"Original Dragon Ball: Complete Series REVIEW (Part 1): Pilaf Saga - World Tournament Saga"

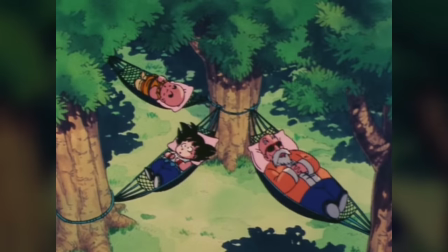[20:38]
Sitting in a hammock alongside the first pupils he's taken on in a very, very long time,
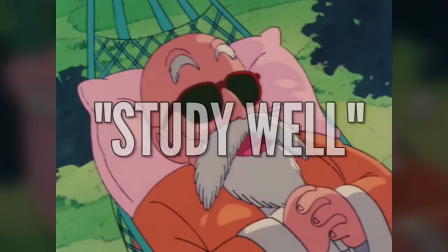[20:43]
he tells them to move well, study well, play well, eat well, rest well.
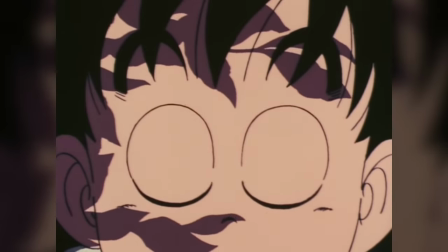[20:48]
That is the Turtle Master way. There are a number of brilliant quotes from this training mini arc, but my favorite is the one I started this section with.
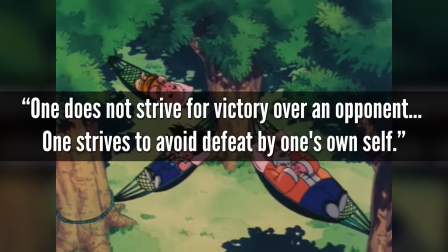[20:56]
One does not strive for victory over an opponent, one strives to avoid defeat by one's own self.
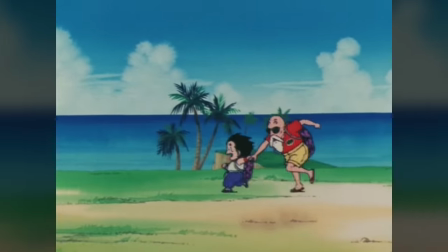[21:00]
It summarizes succinctly what I love about this story and Roshi's teachings particularly.
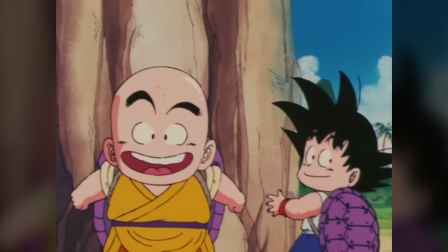[21:05]
He talks about using the power acquired through this practice for the betterment and protection of others.
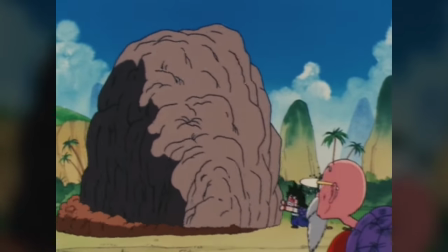[21:10]
To never strive with the single-minded view of winning against your opponent, but to instead not fall into the pitfalls such elusive thinking will lead you down.
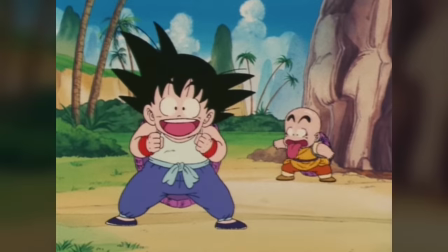[21:18]
To always look past that and to always strive to better yourself regardless of the immediate goal or outcomes you face.
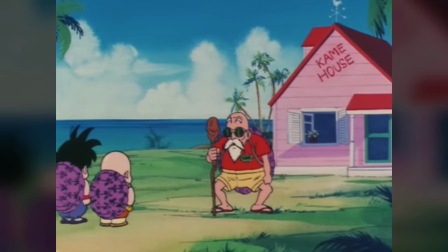[21:23]
It's a powerful and resilient philosophy that Toriyama has baked into the foundation of this franchise,
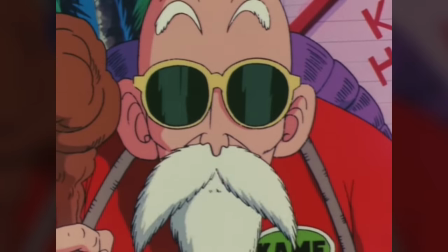[21:29]
and a perfect piece of serious and useful philosophy amidst the silliness of this action-adventure comic.
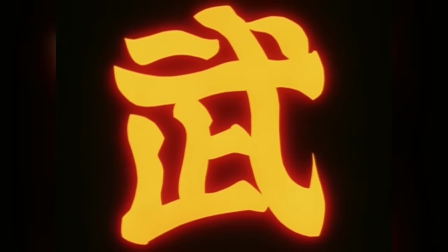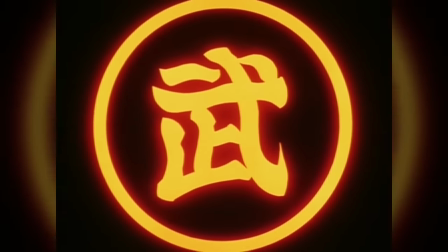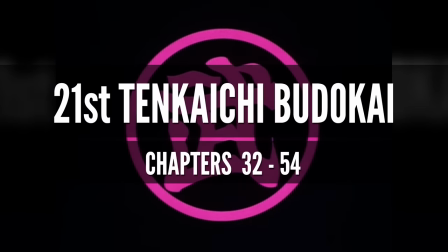[21:49]
The Tenkaichi Budokai. This is the first tournament in the Dragon Ball series.
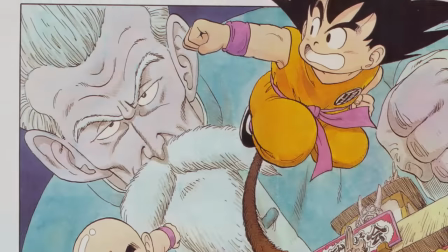[21:53]
However, for those of you that know this series well, you'll know that this isn't by any means the last.
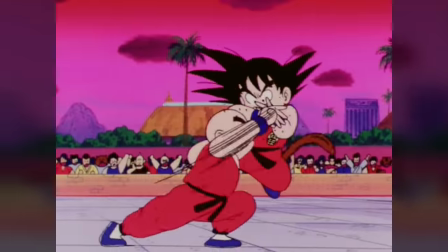[21:58]
Not in any stretch of the imagination. The broader Dragon Ball story these days is somewhat synonymous with tournament arcs of various shapes and sizes.
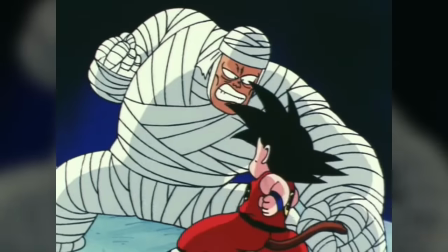[22:05]
Whether they be these Tenkaichi Budokai, more intimate affairs like with Baba later on in the story, the Cell games, or even to varying degrees in the wider universe.
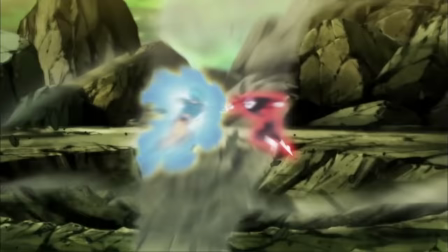[22:13]
Dragon Ball's roots are very much in these tournament arcs it helped to popularize, and it started all here.
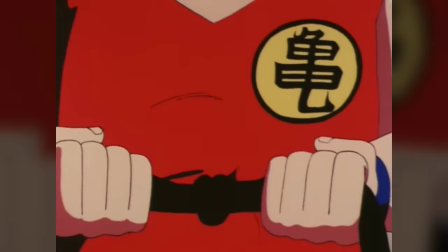[22:18]
And it starts with a bang. On the back of that important philosophy lesson is the two boys' very first test in the big bad world.
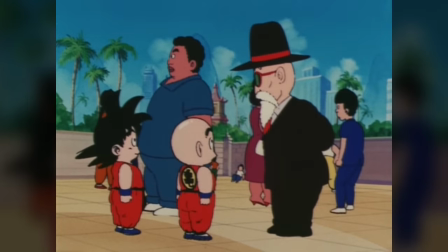[22:25]
And the test isn't necessarily the tournament itself, which honestly was kind of interesting.
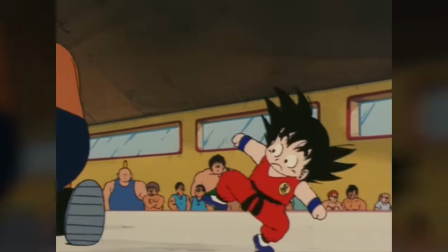[22:30]
The significance this tournament represents is once more embedded in the philosophy that to truly be a master of martial arts, you need to always be learning and improving.
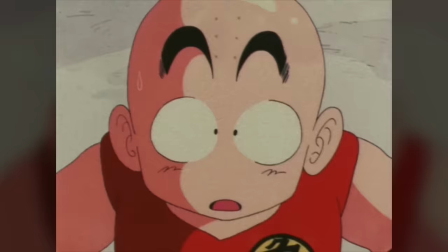[22:38]
And if either Goku or Krillin were to win this tournament and be crowned strongest under the heavens, they might not learn that lesson.
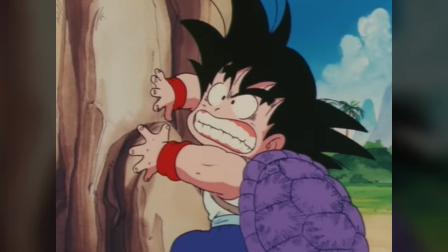[22:45]
And given what Roshi has seen them do during their training, he needs to come up with a solution to this potential problem.
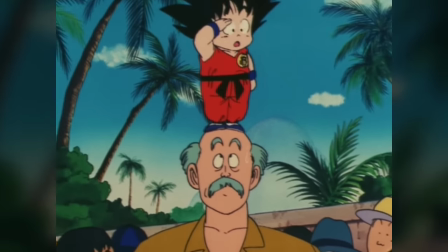[22:51]
Fast. Now, when you say tournament arc, a surface level analysis of that statement might lead you to believe that this setting only offers fights,
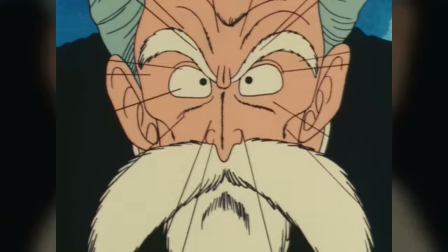[22:59]
and while it does offer those in abundance, it's more than anything else a simple backdrop that allows the story and characters to shine brighter due to the various scenarios it
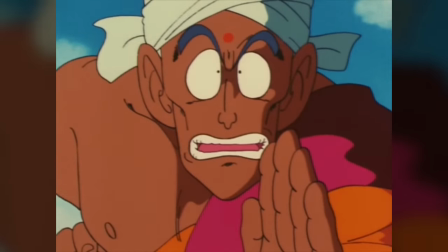[23:08]
can readily provide. Similar to the setting of a high school, tournaments are a familiar and easy to understand setting for readers.
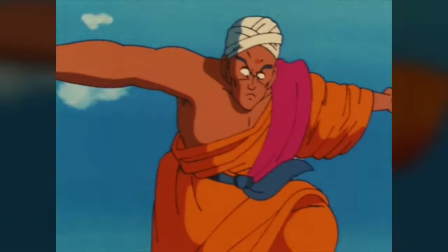[23:14]
These settings create natural scenarios for central or relevant characters to come into conflict with each other,
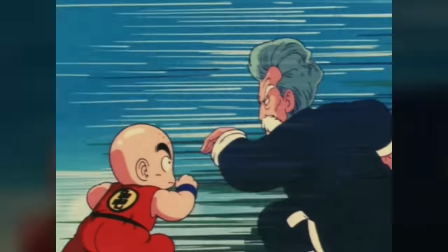[23:19]
and in the case of the shonen action genre, a tournament arc is tailor-made for that sort of story.
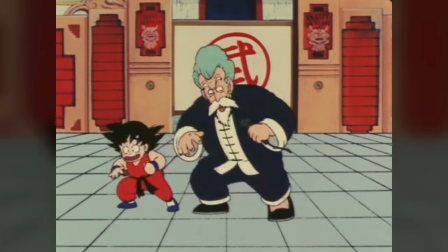[23:25]
As readers, this is our first time encountering a world tournament in the universe of Dragon Ball, much the same way this is Krillin and Goku's first time.
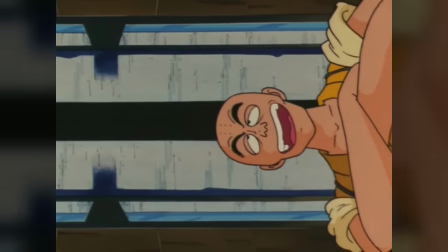[23:31]
And these qualifying rounds in the tournament for the 8 main tournament spots available act also as the bridging of any gap there might exist between Krillin and the audience.
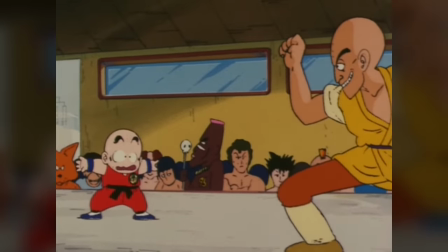[23:40]
A character that was once an antagonist to our hero Goku is now much closer to the endearing, self-conscious, and apprehensive character we're familiar with today.
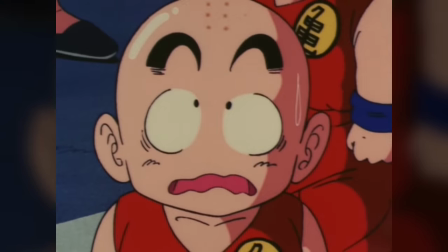[23:48]
In addition to him acting early on as the audience's surrogate in this too being his first world tournament,
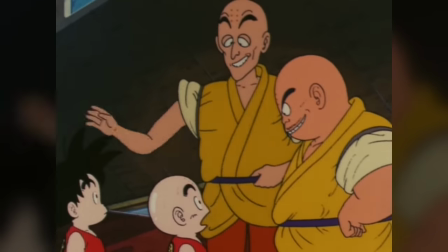[23:53]
asking all of the sort of questions we as readers would ask, he too is confronted by the group he fled from,
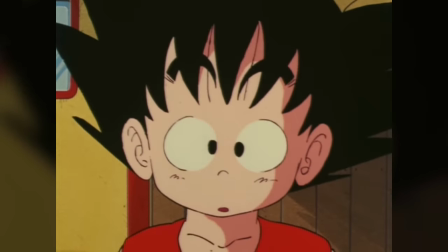[23:59]
one that exhibits all the characteristics he had towards the beginning of this arc. In other words, we're made aware of the people who made Krillin the person he was.
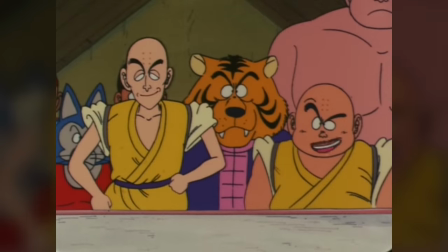[24:06]
They are slimy, cruel, and they are fighting Krillin in the qualifiers.
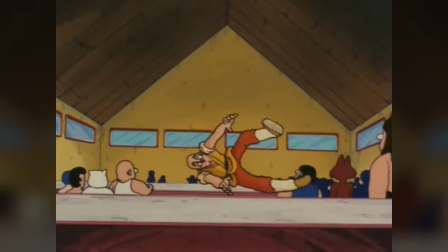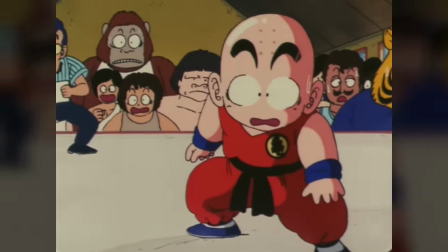[24:19]
Yeah, that felt good. Goodbye, old Krillin. Hello, bold new world. And really, these qualifiers here are all about catharsis and context.
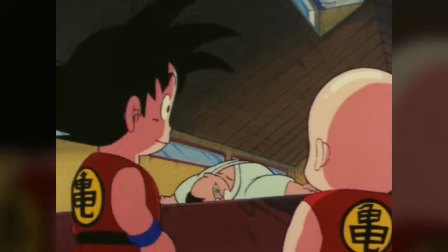[24:27]
It allows us as an audience the opportunity to take stock of how capable these boys are after the grueling
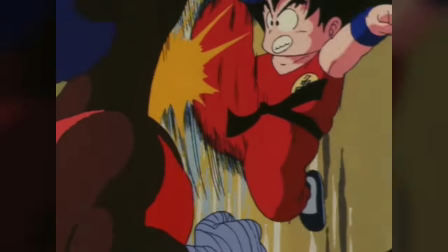[24:32]
and laborious training they underwent for the better part of a year against all of these strongest fighters in the world.
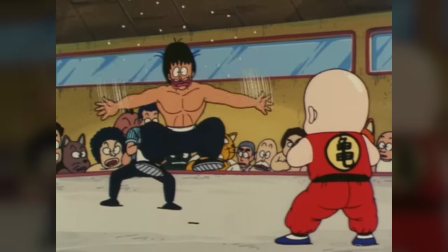[24:37]
With little effort, Goku and Krillin qualify along with a returning short-haired Yamcha for the final 8.